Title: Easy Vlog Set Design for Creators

Have you ever thought about how to decorate your space for your videos? Today, I'm going to show you some ways to make your space represent you and the content that you create.
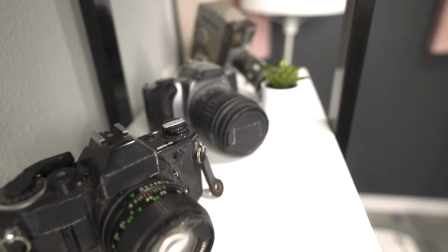[0:08]
I'm a video creator and I love cameras, so naturally, my space is going to include lots of cameras, lots of lenses, and even my dog, Mochi. Your video should have your identity baked into it, and the easiest way to do that is to decorate your space. Today, I'm going to transform my space into three different genres that are common within the creator community. True crime, gaming, and lifestyle vlogging. So where do we start?
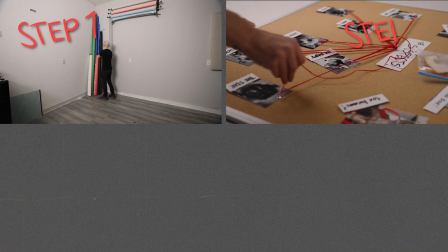[0:33]
Step one, figure out your location. Step two, select props that fit your content.
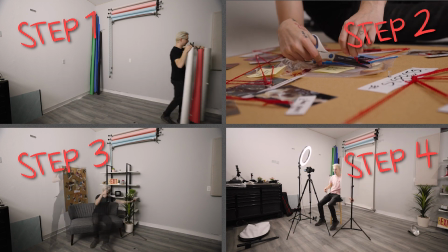[0:39]
Step three, create the space. Step four, light yourself. There's a link down below to a previous episode on lighting. All right, let's go find our space.
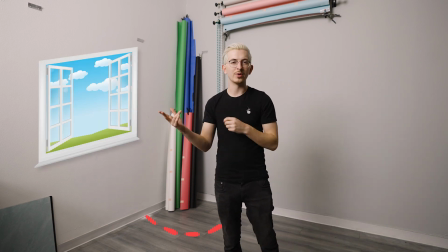[0:52]
For your location, are you gonna be in a corner? Do you have a window nearby? Maybe you have a desk or a table that you could use.
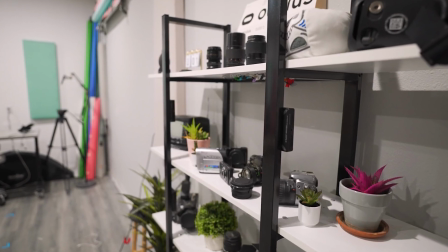[0:59]
Maybe you have a bookshelf or a shelf that you could put props on. Whatever works best for you.
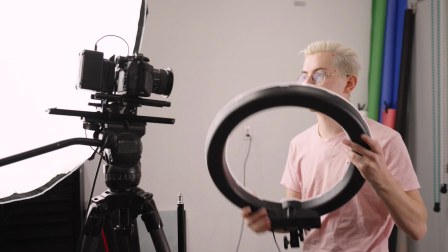[1:04]
Keep in mind why you need this setup though. Is it gonna be for your intro? Are you doing a podcast?
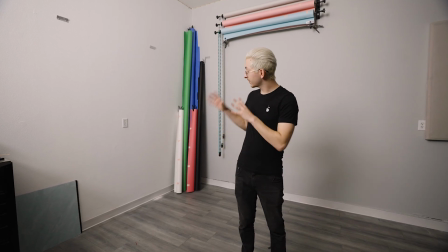[1:10]
Maybe this is your main filming space. Let me show you how to transform this corner of my studio as if I were a true crime podcaster.
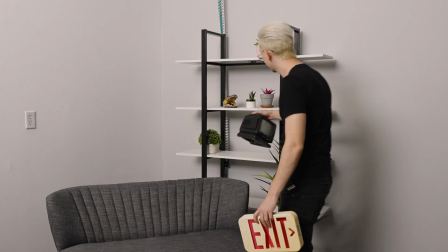[1:17]
Let's go get some props. What do you have around your house? Depending on your channel, you may need props that reflect your personality or your niche.
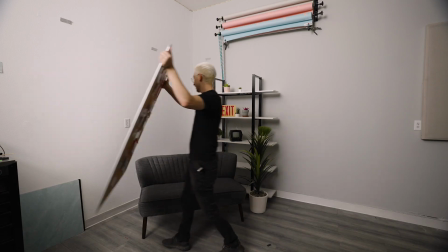[1:27]
Do you have inside jokes with your audience? For everything to be cohesive, you may need a theme or a color scheme.
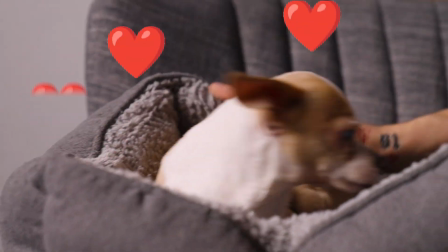[1:34]
So here's my complete set, dog included. There's two basic ways to compose yourself.
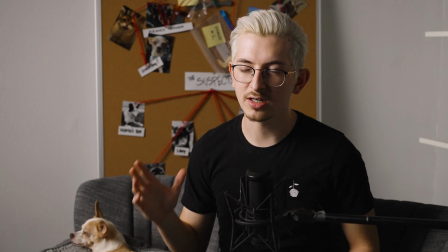[1:40]
Either you're directly in the center or you're off to one-third of the frame. If you are on the one-third, I would suggest adding something on the opposite side to fill in that space.
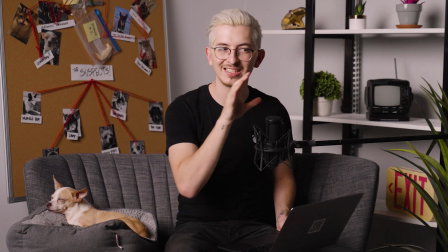[1:49]
If you're in the center, make sure you add stuff on both sides of you to get a good balance.
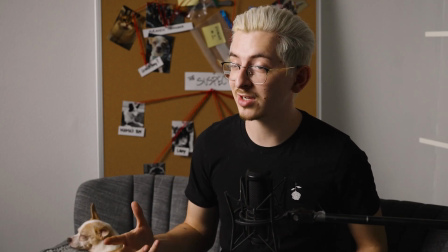[1:54]
We've come this far, now we want to make sure that you look good.
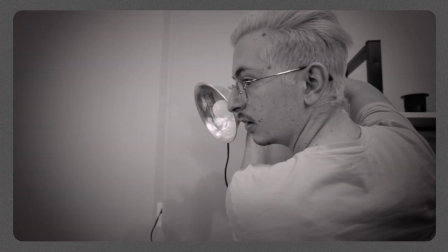[1:58]
We have a previous episode on lighting if you want more tips and tricks, but keep in mind the tone that you're going for.
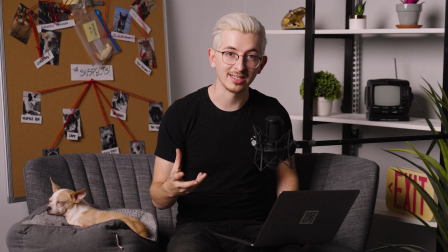[2:09]
For example, this is a true crime podcast, so I have very dramatic lighting on me.
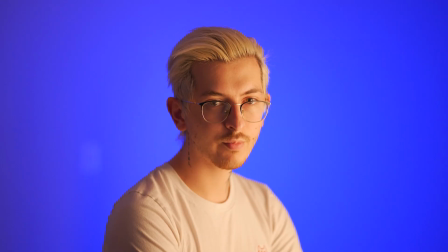[2:14]
Lighting is as important as the rest of your set design. So, here are my final looks.
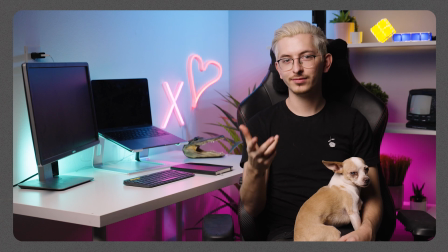[2:21]
A true crime podcaster, a gamer, a lifestyle vlogger. I hope this was helpful. Let me know in the comments below how you design your space. And thank you so much for watching. Let me know what other topics you want to see to help improve your video skills.